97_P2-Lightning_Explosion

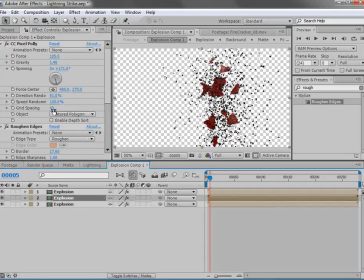[4:09]
And we might even duplicate the red pieces, turn the grid spacing down, maybe turn up the force a bit.
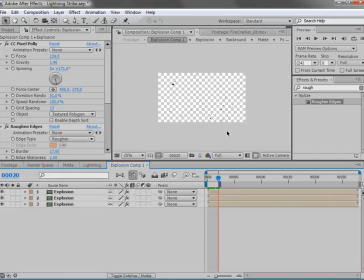[4:25]
So this way there's just sort of a lot of things going on,
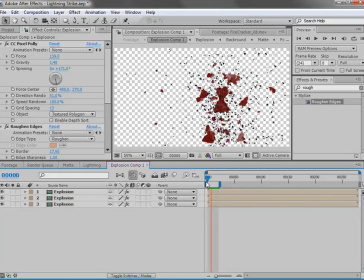[4:29]
and the core pieces, they're going to fall straight down, and everything else is going to kind of fly away.
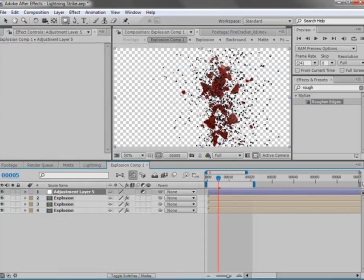[4:34]
Now we also want to add another adjustment layer and add a force motion blur, and we'll put that right on top. And that will allow us to have motion blur in this particular effect. Now we're probably going to come back and do some color correction, but we'll do that in a second.
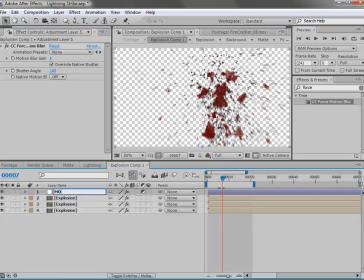[4:51]
And the thing about the motion blur is that it's really slow. So we're going to keep it off right now and then come back to it as we go along. So we'll go back to our footage, or we'll call this
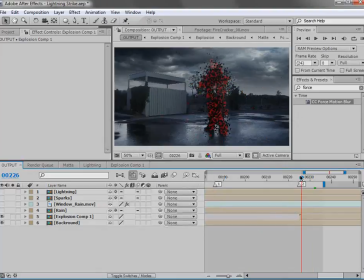[5:04]
output, and we'll hit OK here. And we've got the basic idea of our exploding man here. And we also want to add a lot of blood. So for that, we have the action essential elements.
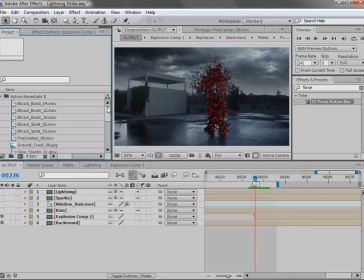[5:18]
And this is one of the funner parts of compositing, is when you can have a blood element
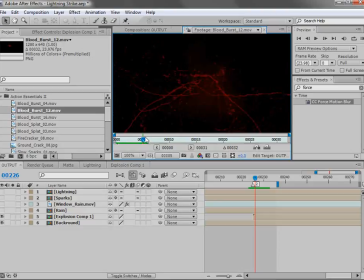[5:27]
that just explodes out. It's a good thing.
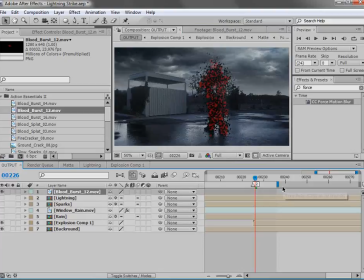[5:33]
So we're going to bring that out, and we'll hit begin bracket. We want to start it right here.
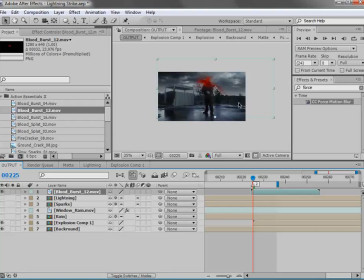[5:38]
We might even start it right before he actually blows up, so that we can see it kind of sort of coming on a bit.
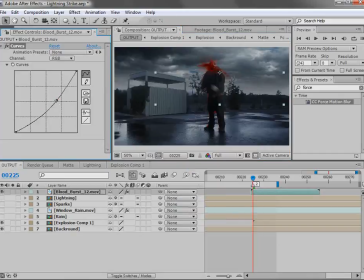[5:44]
We can darken the blood with a curves adjustment. We can just bring it down a bit, and we'll duplicate the element. We'll swap it, maybe rotate it, scale it up a bit, offset the time.
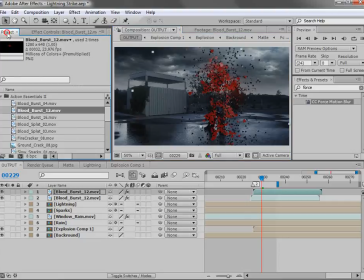[6:00]
We really want it to seem like there's blood everywhere. Now we have some other blood elements we can bring out. And this one's kind of a big messy one. We'll scale this one down a bit.
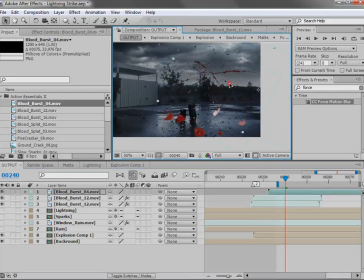[6:17]
Let me rotate it.
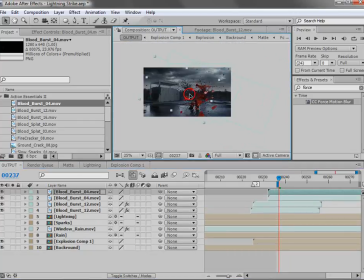[6:19]
I'm going to duplicate this one, swap it, and rotate it the other direction. Maybe offset the time of it also.
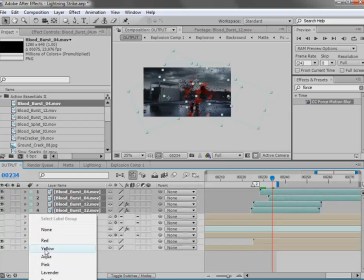[6:31]
And this is basically the part where you just have to we'll make the outline red.
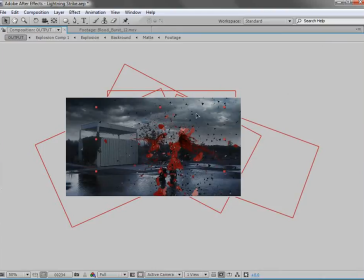[6:38]
Why not? Halloween. And just have fun. Just make copies of it, scale them up, rotate them, flip them. There's a lot of elements in the collection, but this is just a good way to
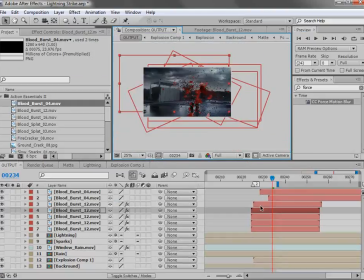[6:52]
get a really messy look right away, and just offset some of the times.
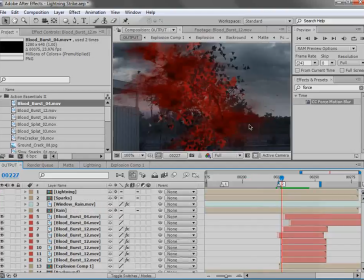[6:57]
Okay, so here's what we have so far.
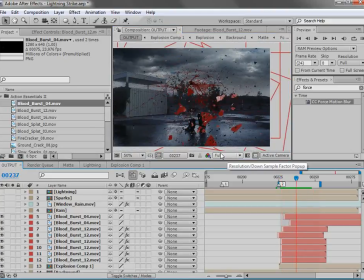[7:02]
A nice gory explosion of blood, and we also need to create some blood that falls on the ground.
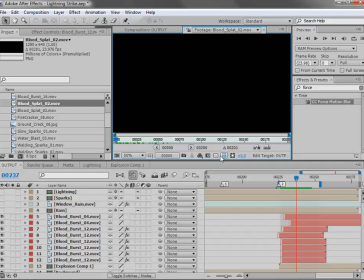[7:08]
We have some blood splat elements, and if we look at those, basically the blood kind of flies out,
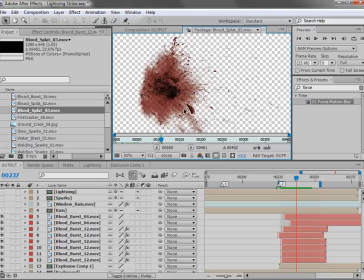[7:17]
and it's got specularity. It's really gooey. It just looks really nice.
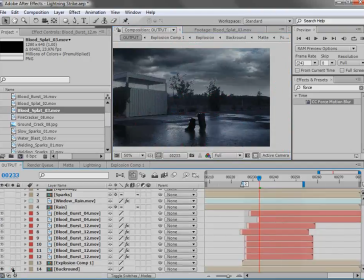[7:23]
Now we'll go ahead and solo our background, and we'll bring our blood element out. And the thing about the blood element, so we make it 3D, it's a little easier to work with. We can rotate it and place it around our legs here in 3D space,
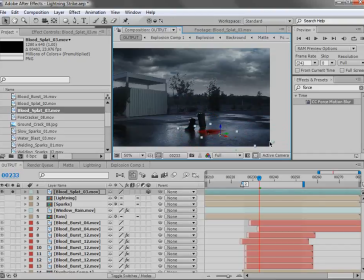[7:40]
because we want it to kind of shoot out away from him.
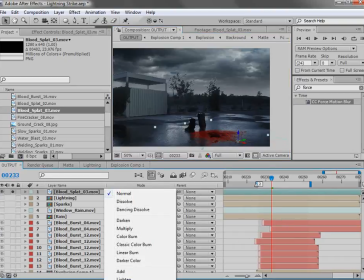[7:49]
And we'll set the transfer mode to hard light,
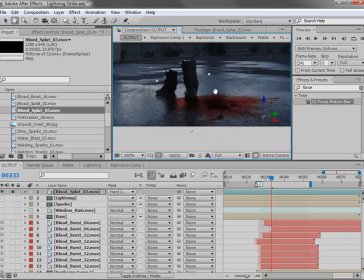[7:53]
which blends pretty nice with the road, and just a good transfer mode sometimes.
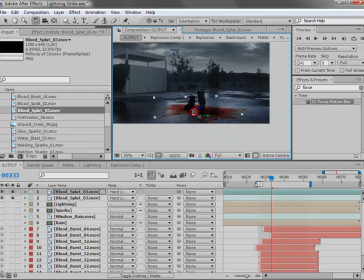[7:59]
And we'll duplicate the element here, we'll rotate it, maybe flip it. We want some of these elements to actually be facing away from our legs as well. We'll scale these ones down too.